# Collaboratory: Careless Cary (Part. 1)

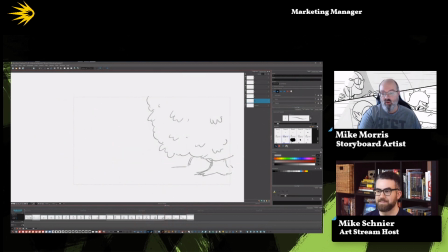And I think he should sort of get down a little bit lower. We'll have the backpack strap like right here, right? I think it would be cool to see like an open zipper. Yeah, something's happened. Yeah.
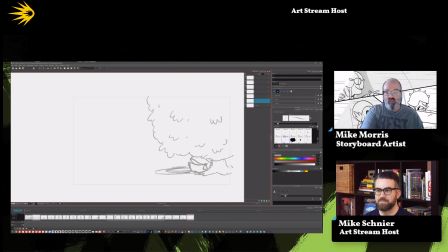And then we have, if you hold down Shift in Storyboard Pro, you can just draw it a straight line. It's often very helpful. Right here. We'll have the other bush right here, and maybe like,
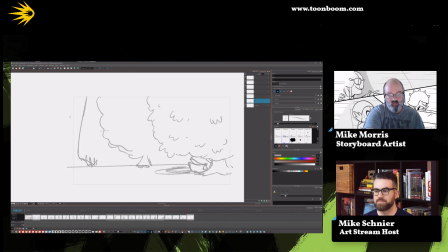some tree root or something, a bunch of grass, some taller grass that's harder to trim or something like that. Right. So we can see we have,
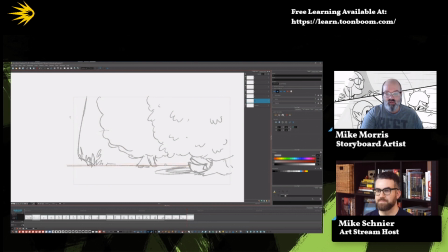a space here. If you hold down Alt and Shift at the same time, you can make that absolutely straight, which is something that a lot of people like. Also, in backgrounds, you can use colors to make things a little bit more important in frame.
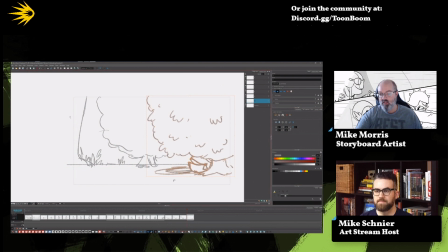And by that, I mean I can just make this one slightly darker and this stuff slightly lighter. And then that gives it depth, right? Almost atmospheric perspective, right? Yeah, it's a little bit of atmospheric perspective. And then let's have Careless Cary.
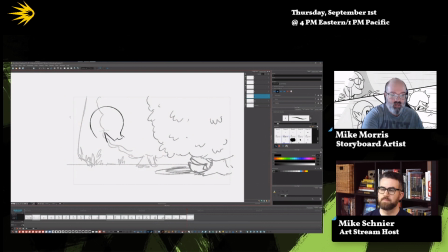He's still really jazzed about finding his lost backpack. Let's make him a little bit bigger. So he looks like that would be his backpack. And not the backpack is wearing him.
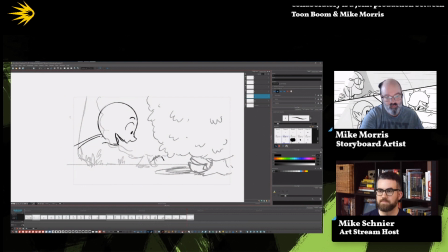This is so great. He's going to get what he wants, and then complication.
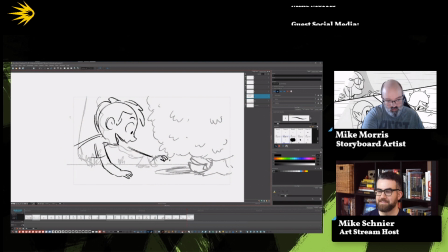Okay, now I have an important question for the group. What kind of swords? Are we looking at a classic swashbuckler, or are we looking at long swords?
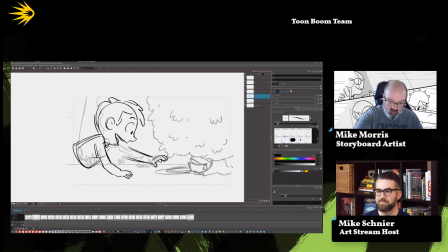Are we looking at long sword versus, dueling sword? I don't know. I like the contrast. I like the contrast of like a really big sort of like two-handed sword and like a rapier.
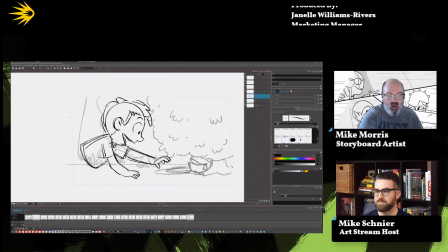So we going Roy Robb on this guy? Rob I Roy? think so. Rob Roy. Okay. Every so often, because action is such a part of film, and I just love action movies to begin with, and I love sword fight movies.
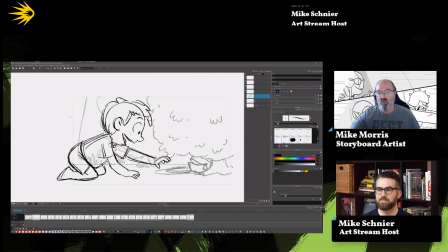I'll just go on YouTube and look up like best cinematic sword fights or something like that. What's your favorite cinematic sword fight of all time, Mike? Something. You know what? There's a lot. There's a lot of good swordplay that I find is very exciting in the Lord of the Rings trilogy. Hmm.
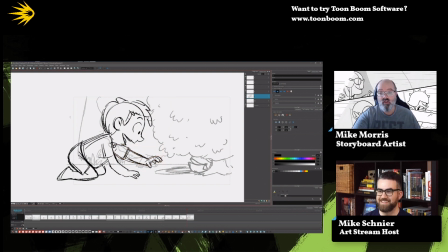There's an anime called Sword of the Stranger that has incredible fight choreography. Nice. Um, there's a lot of good swordplay. Like I said, the aforementioned Rob Roy has some good swordplay.
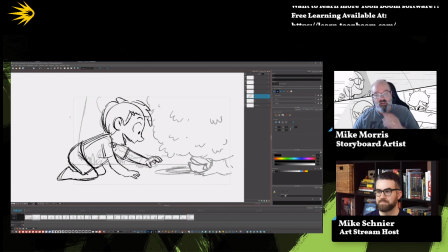Uh, if you want to get into like sci-fi, there's some pretty good stuff in some of the prequel Star Wars movies. I find that the duel between Obi-Wan and Darth Maul has some really good swordplay in it.
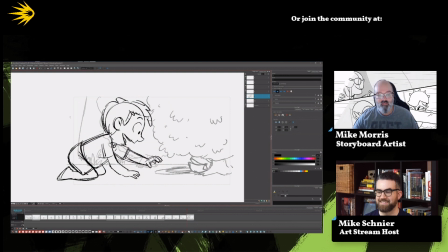Exciting swordplay at any rate. Maybe that's all because Duel of the Fates is playing. I don't know, but it comes down. Um,